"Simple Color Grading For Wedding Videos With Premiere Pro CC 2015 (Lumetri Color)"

It just looks much, much cozier, much more comfortable with the vignetting.
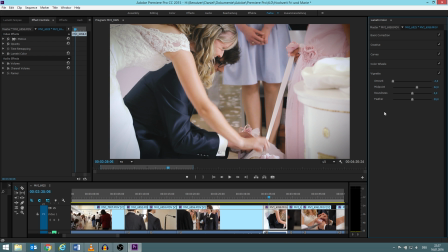[8:08]
How the vignetting works, I mean, you can just try it out, but this is how strong it is.
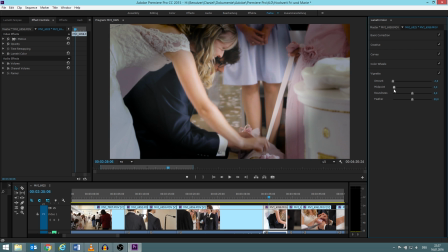[8:14]
Yeah, I mean, well, midpoint pretty much means, where does it start?
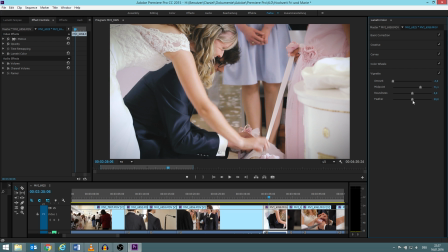[8:19]
Just try it out. Roundness doesn't matter. Feather, I mean, who would want this? So we put it back on default.
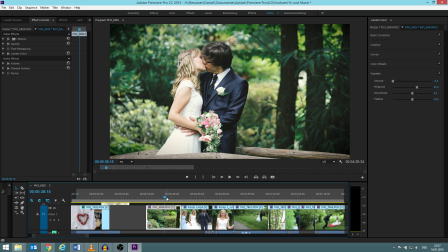[8:29]
Even here, I adjusted it for every single shot. -3, -3.
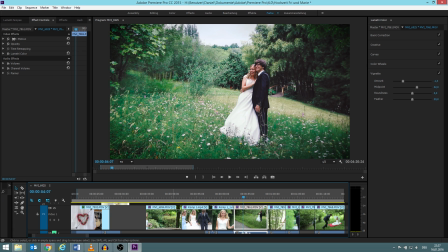[8:35]
You can see it on the amount. That one I adjusted.
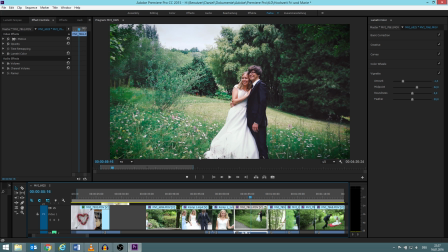[8:38]
This one I only put on -1.4 because the corners were already darker because of the lens I used. So it wouldn't really make sense to add even more vignetting.
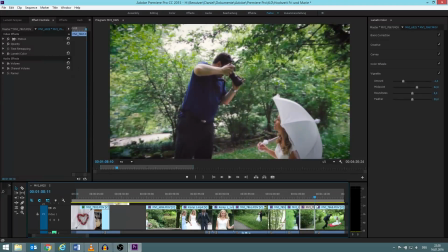[8:51]
That's why it depends on the scene how much the amount is.
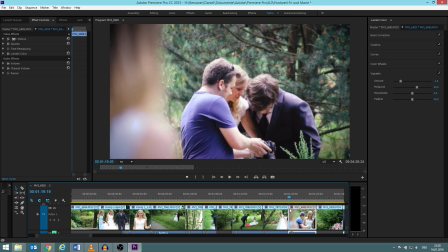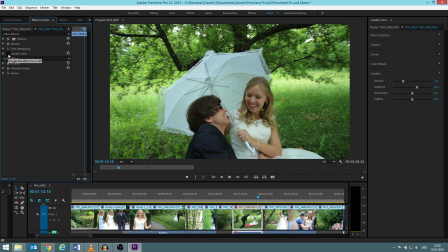[9:06]
Let's show you a few more scenes before and after. Before using Lumetri Color, after using it.
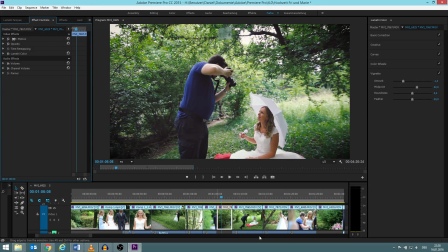[9:19]
Before and after.
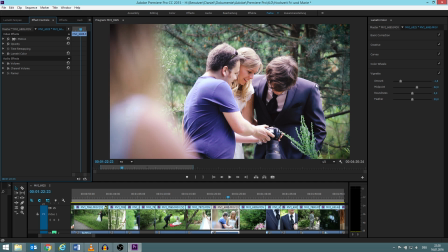[9:22]
Before and after. I mean, yeah, I think this just looks so much more comfortable than this.
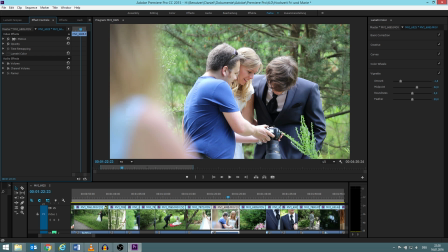[9:31]
This anyone could record, but this just looks special.
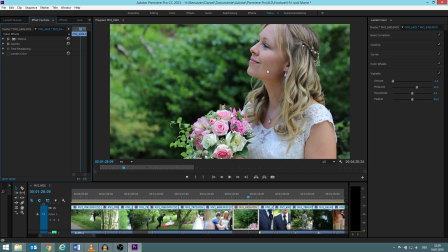[9:36]
That's why I like it. It just looks special. You can also see that this look really focuses on the skins. Here the skin looks very dull, very underexposed. However, I had to put the exposure like this because otherwise this part would be overexposed.
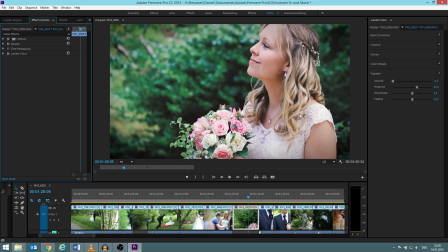[9:52]
But through this look, you're still not, well, this is maybe a bit overexposed, but it's fine. But the skin has a much nicer tone and has just a perfect brightness.
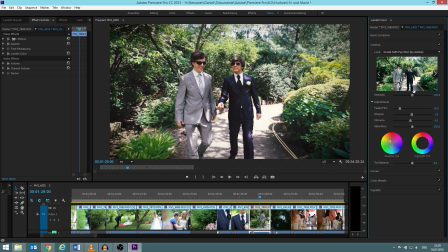[10:06]
I hope this video was helpful for you and that this will help you to color create your wedding video.
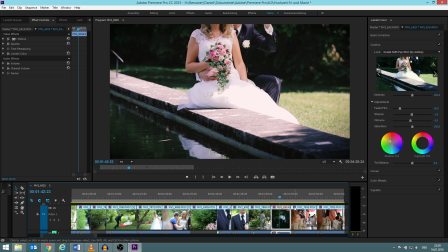[10:14]
As well,
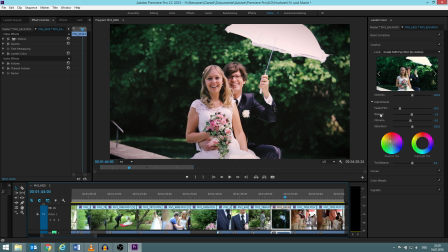[10:15]
just remember that there is not one specific look that you can always use or any one setting that always works for every scene. No, you have to make adjustments for every single scene.
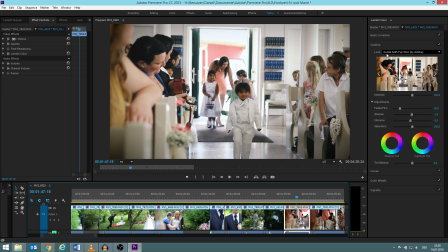[10:27]
But the foundation I showed you, this specific look, all the important adjustments,
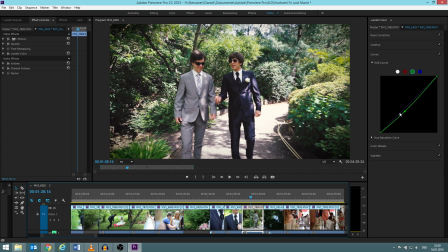[10:36]
and I hope this will help you to make a nice video.
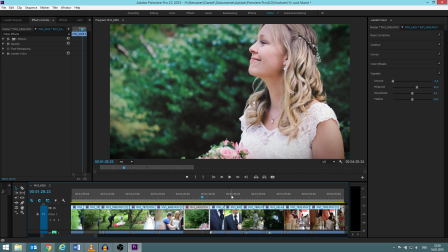[10:41]
If you have any further questions, just write in the comments.
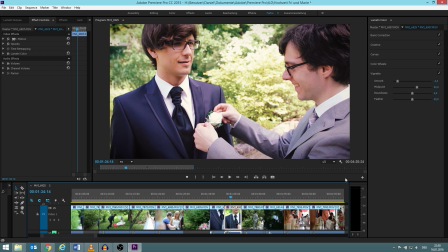[10:45]
I hope I can help you. I cannot promise you, because I am not a pro either.
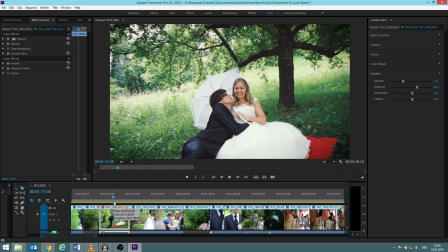[10:51]
See you.